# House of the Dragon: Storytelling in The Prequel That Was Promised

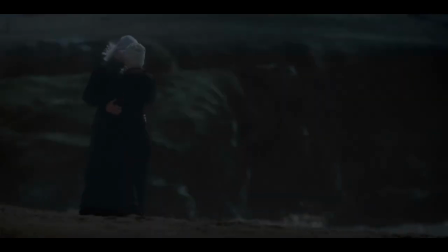[16:33]
They have a professional intimacy coordinator who thankfully protected the actors and was apparently much appreciated on set, which is great.
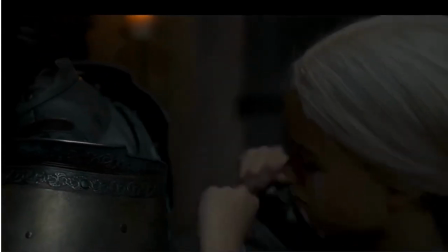[16:40]
And her work also uses these scenes to move the plot along.
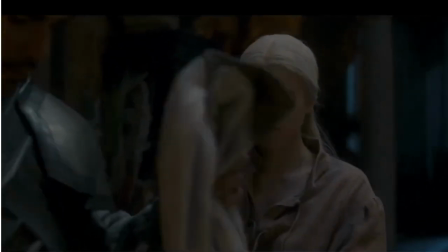[16:44]
We can interpret them differently, but that Daemon was, for whatever reason, unable to fully couple with Rhaenyra is a telling point for him and the story.
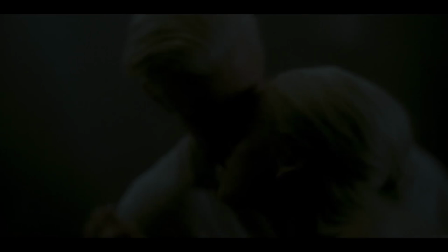[16:53]
I don't know, however, that the same can be said for the multiple traumatic birthing scenes.
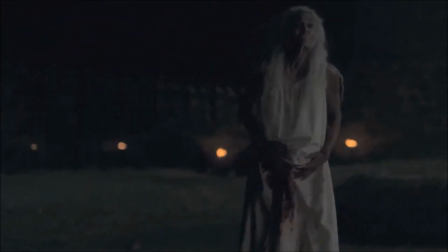[16:58]
It seems like the writers want to evoke a thematic connection between childbirth and war, but they don't know what point they're trying to make, so they just make the scene really intense and leave it at that.
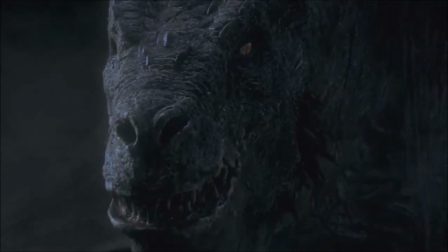[17:06]
They don't show us Allison's giving birth, but it's not a Valyrian focus only, since Emma was of House Arryn.
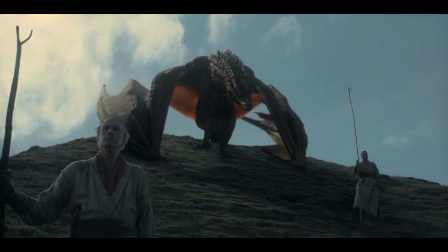[17:12]
It's a really heavy decision to include these in a show otherwise clear of gratuitous shock value, so I think for now we'll have to wait and see what the deal is.
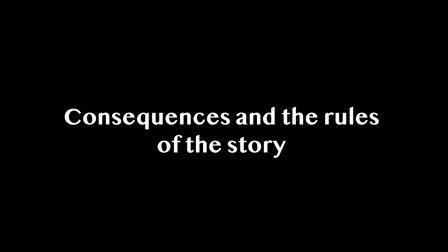[17:20]
As for consequences and story rules,
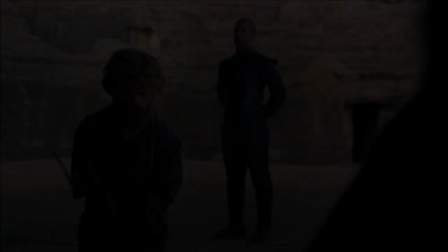[17:23]
one of the most devastating disappointments of the later seasons of Game of Thrones was the market switch in method of storytelling from cause and effect to setup and payoff.
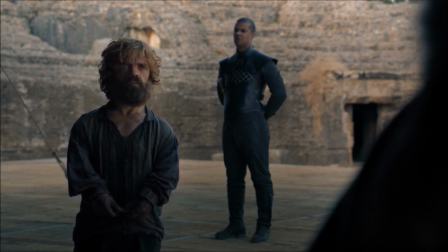[17:32]
Now, done well, cause and effect functions like setup and payoff, but it maneuvers with much more subtlety and feels a lot more real since that's how life actually works. There are countless examples. Season 1, Jorah Mormont reports to Lord Varys that Daenerys is with child.
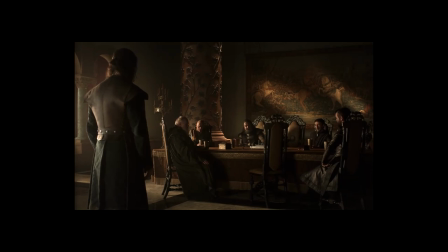[17:47]
Varys tells King Robert, King Robert is angry and wants her dead, Ned realizes his old friend has turned into a monster,
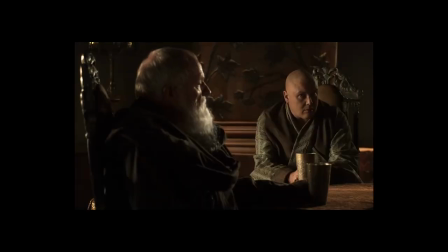[17:55]
Ned therefore decides to warn Cersei before angering Robert with the truth of Joffrey's birth,
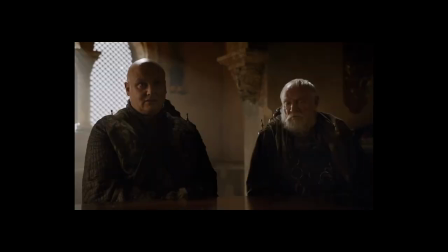[18:00]
and so on and so on until Ned is killed and wars begin. On and on and on, that was the glory of this show.
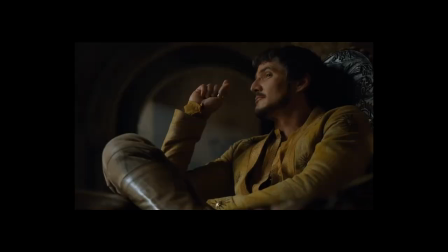[18:06]
It was absolutely masterful and it mattered to the audience to understand how this universe works.
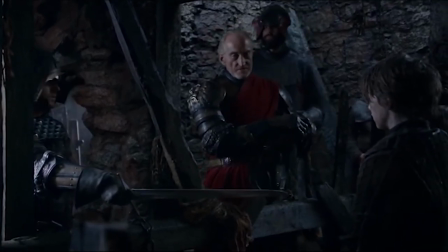[18:11]
It was so well established that if a butterfly flaps its wings, a war could start. That we, the audience, we built up a familiarity with the rules of this universe.
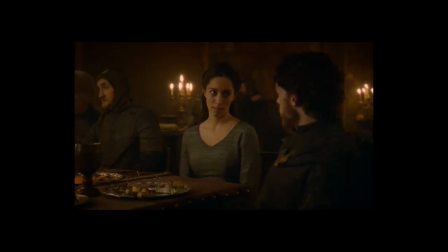[18:20]
So when Robb Stark decides to break his promise to the Freys and instead marry for love, we know something is going to come from this.
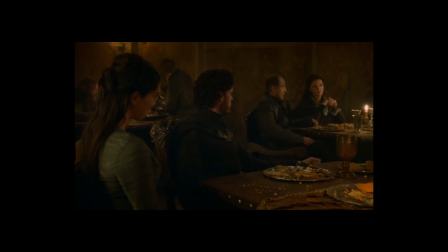[18:28]
We expect he'll be punished in some way. And again, his decision is a result of earlier ones.
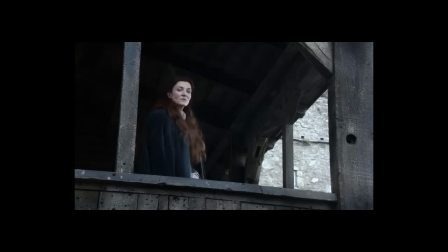[18:34]
Lyanna Stark, back in the day, makes Ned swear to lie about Jon Snow's birth. Ned lies to Catelyn.
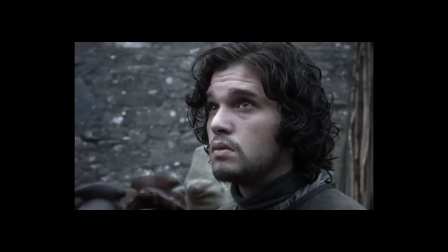[18:40]
Catelyn is a huge jerk to Jon Snow. Rob doesn't want to make the same mistake he thinks his father made, so he refuses to have a side piece.
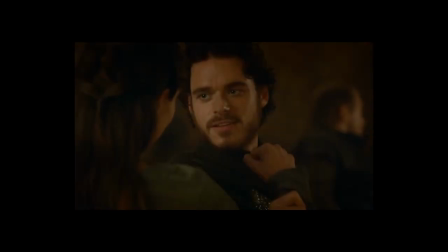[18:48]
We don't know exactly what would happen when he makes this decision to marry for love, but when it does happen, we feel it right there with him.
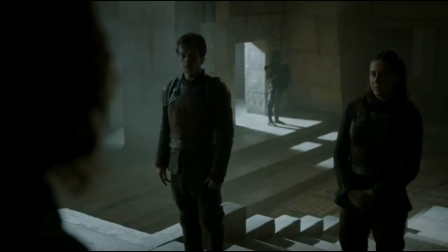[18:56]
He made a decision. There was a consequence. That's the rule everywhere. No one gets away with bad decisions in this universe.
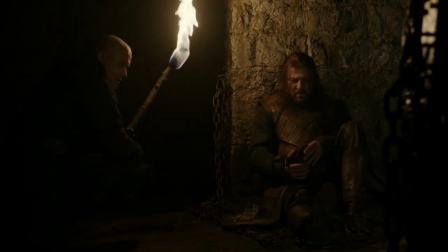[19:03]
It still managed to pull twists and surprises, though. you might think Ned wasn't killed as a consequence of his actions, but rather Catelyn's in arresting Tyrion and kicking off the tension.
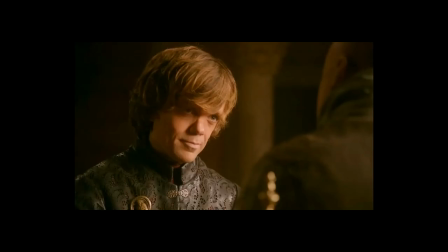[19:14]
There's room for debate and interpretation, but the uniting law of the story is that actions will have consequences.
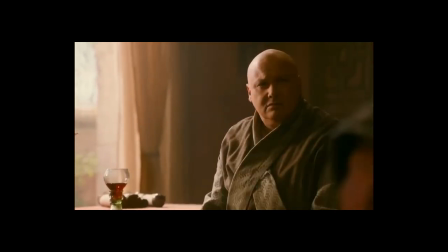[19:21]
That was a key element of the realism in Game of Thrones. That's definitely not the case in House of the Dragon.
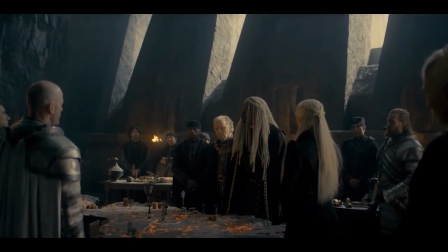[19:29]
It's definitely not based on realism. There are some obvious standouts. Kristen Cole seems to have a blank check for public murder without repercussion.
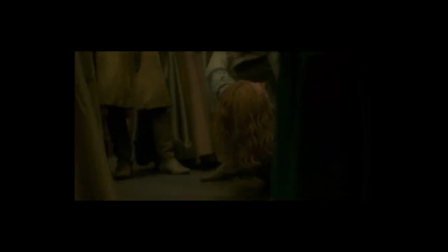[19:37]
He brutally kills Leonore's lover Joffrey at a royal wedding party and no one bats an eye.
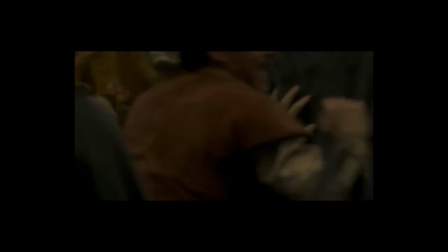[19:43]
Now, since there is a time jump, we can fill in some gaps ourselves.
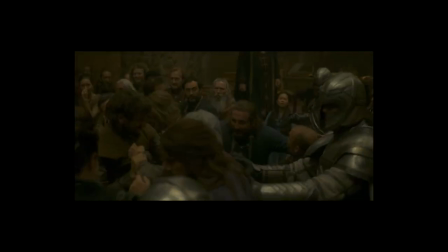[19:47]
Maybe Kristen Cole did get in some trouble, but he was able to lie his way out of it, maybe.
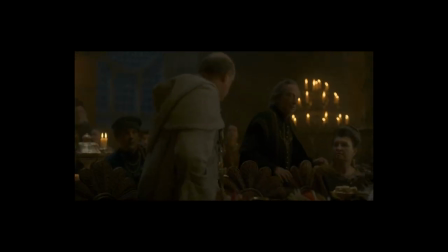[19:53]
But what about Joffrey's family? Well, again, since House of the Dragon is working backwards from a pre-established end,
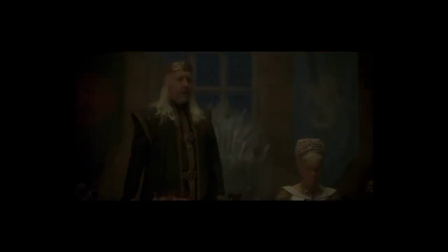[20:00]
the show doesn't bother with punishing Kristen Cole for this ostensibly stupid decision, since it knows it won't matter to the pages of history.
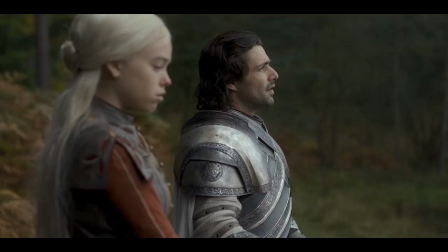[20:08]
At least in this moment, we all acknowledge that Kristen Cole screwed up, but characters also get away with acting stupid in ways that go unnoticed.
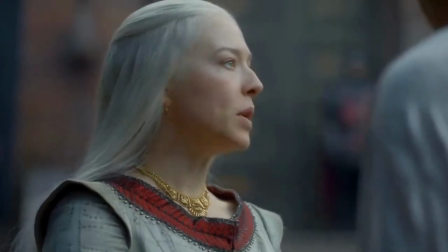[20:17]
It's remarkably dumb for Rhaenyra to leave King's Landing both times she does it and no one says anything.
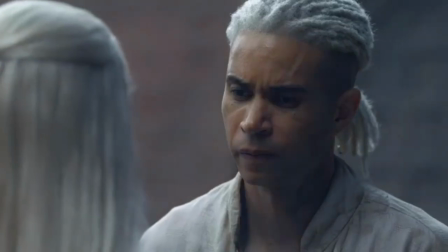[20:23]
In both instances, her claim to the throne is being questioned.
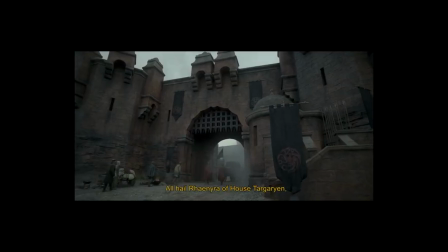[20:26]
In the first one, her marriage to Leonor is being questioned, and the loyalty of the court is of paramount importance to maintaining one's claim to the throne,
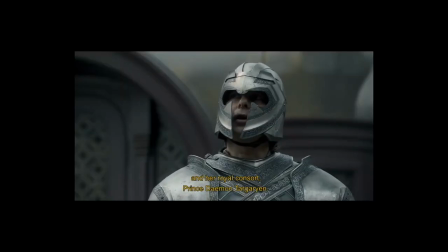[20:33]
so leaving to hang out in Dragonland is a bad choice. But it's not acknowledged as one.